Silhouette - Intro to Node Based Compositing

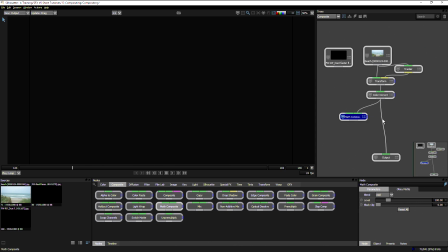So I can take my color correction into the background. Let's just delete the output for a second.
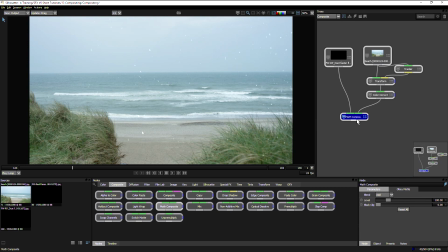And bring my snow over the top. Let's play that back. And without us doing anything else, that's composited that over here using the add blend mode.
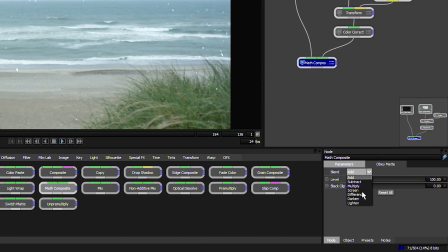And if we come down into the node parameters, we can take this into, instead of using add, we can use one of the other blend modes. For example, screen to make the snow a little bit more subtle there.
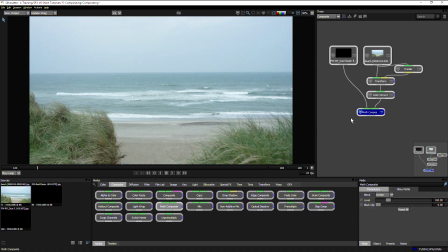Now, one of the great things about using nodes is that I can reuse sources rather than having to build things up in layers. So if I wanted more snow here, I can come in and use another math composite here and bring more snow over the top of the result of the previous snow.
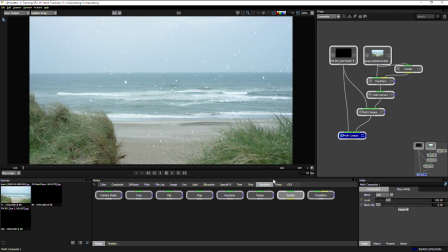But let's do something a little bit different with this node here. Let's come over to my transform, add my transform one more time. And if I click on the screen here, I can be viewing this node while working on this node and just come in and maybe scale this up a little bit.
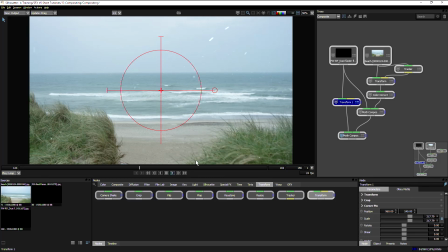So we've got a little bit more depth going on in our snow. So we'll come in, change this to screen again. And we can start to build up layers of snow here. And I can do that one more time.
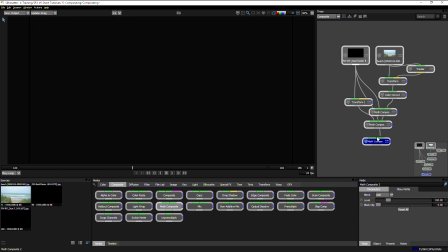Come in, add another math composite here. Take in the snow one more time.
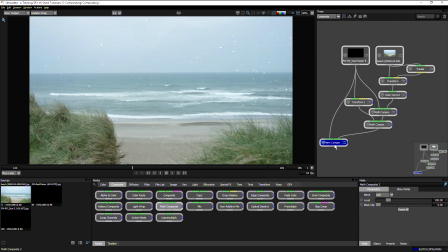Feed that in over the top of the result of the last one. And maybe we'll just transform this up to and bring this, make this even bigger.
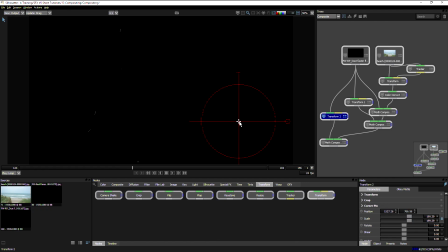Maybe reposition this a little bit over here. There we go.
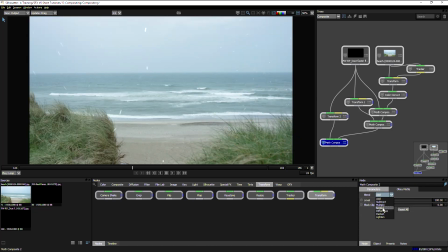And change the blend mode now on this again back to screen. And if I wanted to, I could come into my filters and maybe add a blur in there as well.
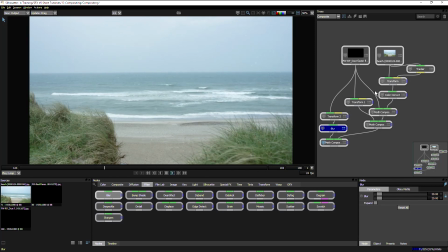So you can see how easy it is to start building up multiple layers using the nodes here. If I'm happy with that, I can come in and add another couple of filters just to finish off and tie the effect together. So maybe something like a ND gradient, so neutral density gradient here.
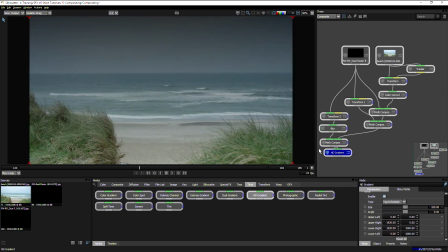And this will make this look a little bit more stormy.
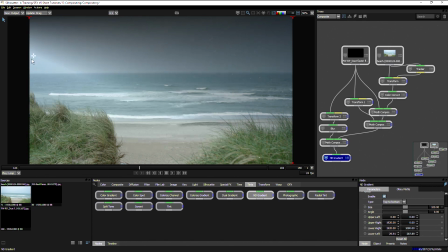So I can use my on-screen controllers just to change where the gradient goes to.
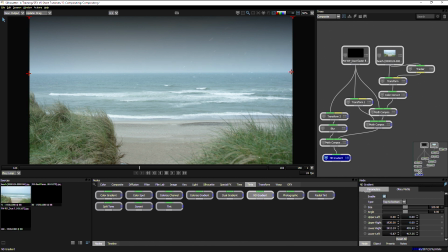Round about there. Take the preserve highlights up a little bit.
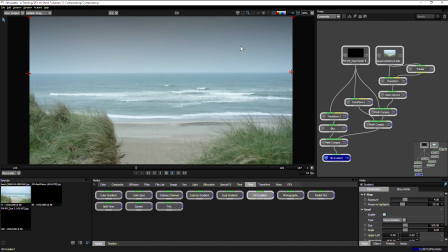Now I'm starting to like the effect here, but I don't like the fact that the snow is also being caught up with this gradient here. So what I can do is I can disconnect it from the bottom and bring it up a little bit towards the top.
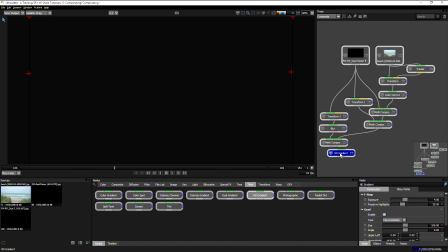So if I shake this about, that breaks the connection at the bottom, and I can just stick that in there.
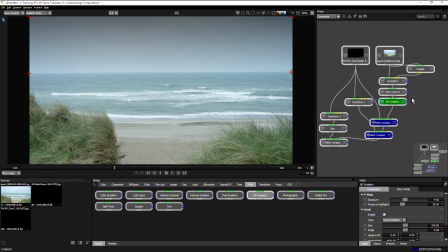So it's now affecting the image before the snow is added to it. So if we come down here, we can now see that the snow is a lot clearer over the top.
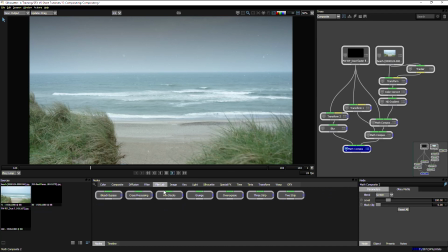Cool, and finally, I can just add a little bit of color just to tie everything together. I can go to my film lab, go to the film stocks, add that down to the bottom there. And maybe use one of the presets that we have available to us.
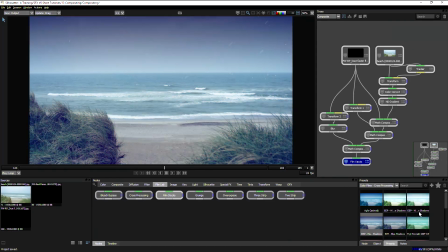I can then find maybe one of the cross-processing ones or one of my motion picture films.
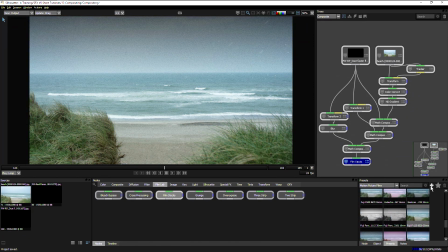And just find one that I like, come back in.